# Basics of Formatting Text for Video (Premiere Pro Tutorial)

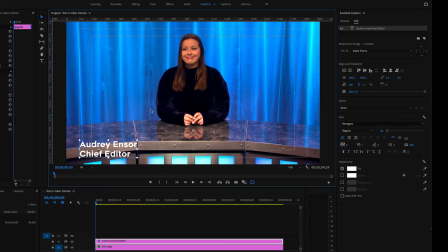You read it to know what's going on, but it's not the priority. Keep it small, but sizable enough that a viewer is able to read it clearly.
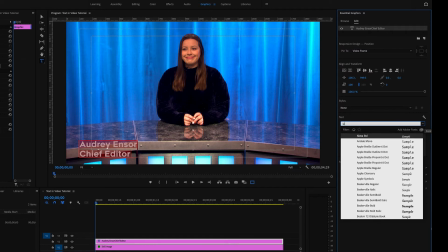Lower thirds are usually made with a hierarchy, where the name or key information is larger, bolder, or is just more noticeable than the descriptor below it.
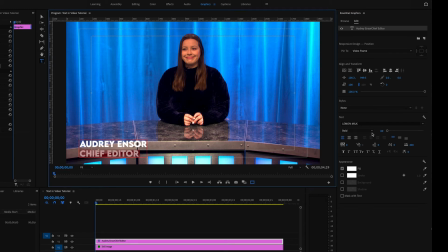I'm going to make some adjustments to adhere to this and make it more professional looking. I'm going to turn off my safe margins to be able to see my text better since it's already in the right spot.
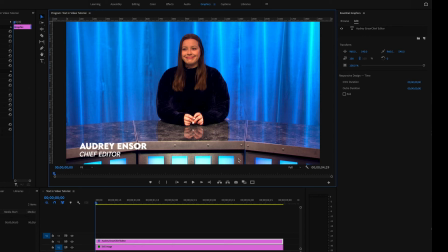So I've made changes to the font and size, but it still gets lost in the background. Depending on what is behind your text, this could work. But in this example, there's too much going on behind the text for it to be clearly read.
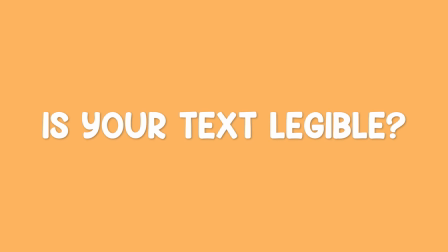One of the most important things to think about when adding text to your video is if it's legible.
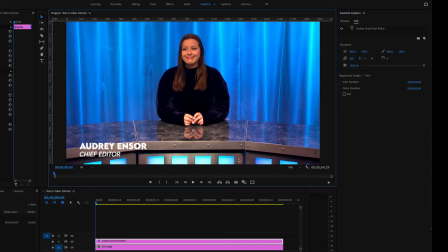Can the viewer even tell what it says? A lot of factors go into this, including things like font choice and size. I already chose my font and size, so I'm going to play around with other tools to help me make my text more legible. In the Appearance section of the Essential Graphics panel, you'll find a few options to alter your text.
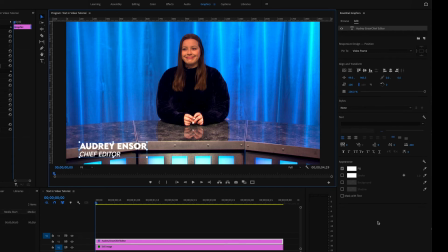Fill is the color of your text. Sometimes simply changing the color makes your text more legible.
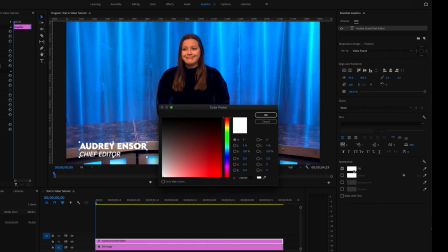You can click the rectangle next to the word to select a new color.
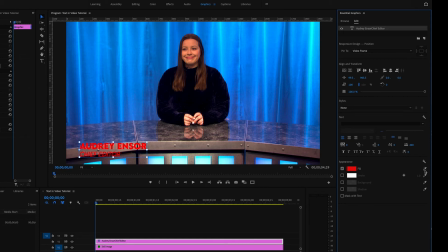You can also use the eyedropper tool to select a color. This tool is very helpful if you want to match a certain color that appears in your video. Toggle the eyedropper on so it's blue, then hover over the part of your video you want to select the color from.
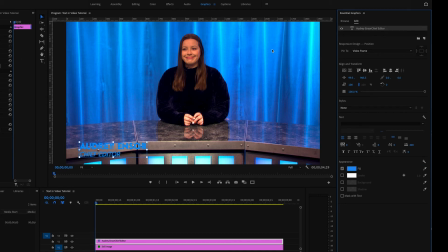Maybe I want to match the curtain color, so I'll hover over that and click. Changing the color of my text isn't working for this example. Let's try adding a stroke. A stroke is just an outline around your text. Check off the box next to stroke to apply it. Since my text is already white, this just makes it bolder, so I'll go in and change the color.
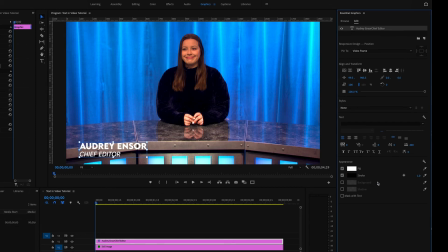To change the weight of the stroke, or how thick it is, the number to the right can be adjusted. You can click it and manually change the number, or you can click, hold, and drag to the right or left to increase or decrease the weight.
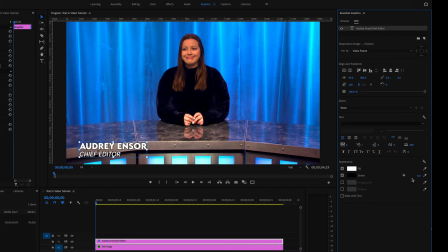With the plus icon, you can add another stroke.
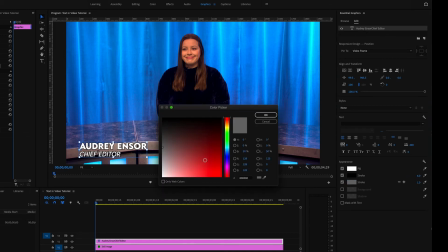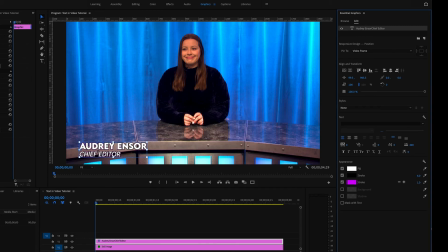And you can remove it with the minus icon. The stroke I added somewhat helps with making the text more legible, but let's try out another option. You can add a background to just your text box. Check off the box next to background to apply it.
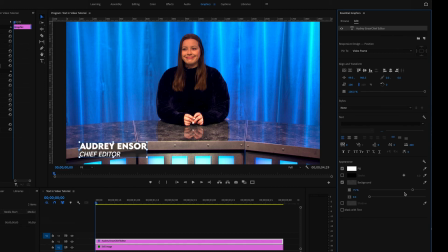Below will appear two sliders. The first changes the opacity, which is how solid or see-through it is. The second adjusts the size. Currently, there isn't any breathing room around the text. The box ends right where the text does. So if you're using the background option, make it a bit larger than the text itself.
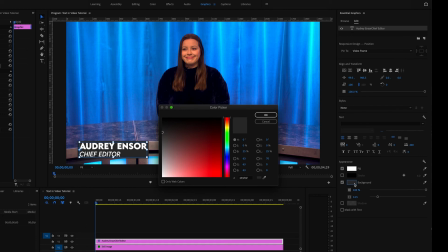You can adjust the color the same way as I showed you how to change it before.
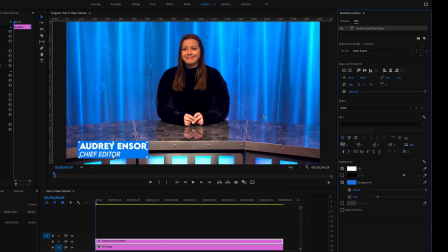There's also an option to add a shadow. Anytime you deselect the checkbox next to an effect, it disables it. I'm going to turn off the background to show the shadow effect alone. That does an alright job at separating the text from the background in this example.
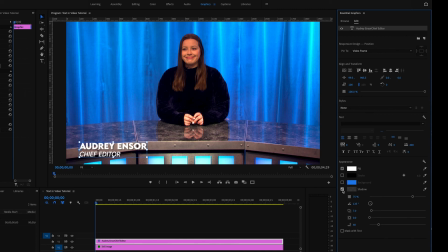There are multiple options to play with the look of the shadow. The default color is gray, but I personally like to always switch it to black. You can also choose another color to give it more of a glow effect. The first slider under the shadow is opacity.
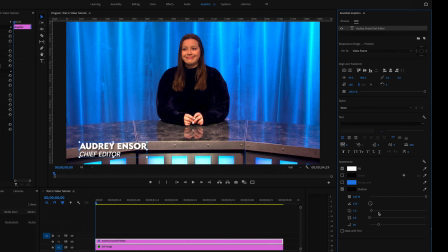This is where you can make the shadow more or less harsh. The next option below that is the angle of the shadow. You can mess around with what direction your shadow goes. I tend to stick with the default. The next slider is the distance your shadow is from your text.
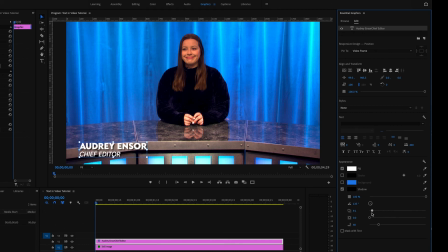Depending on the style you're going for, this can vary, but I tend to keep it at the default because I usually use the shadow tool to make the text pop, and the default keeps it pretty close behind the text to get that desired result. The next slider is the size.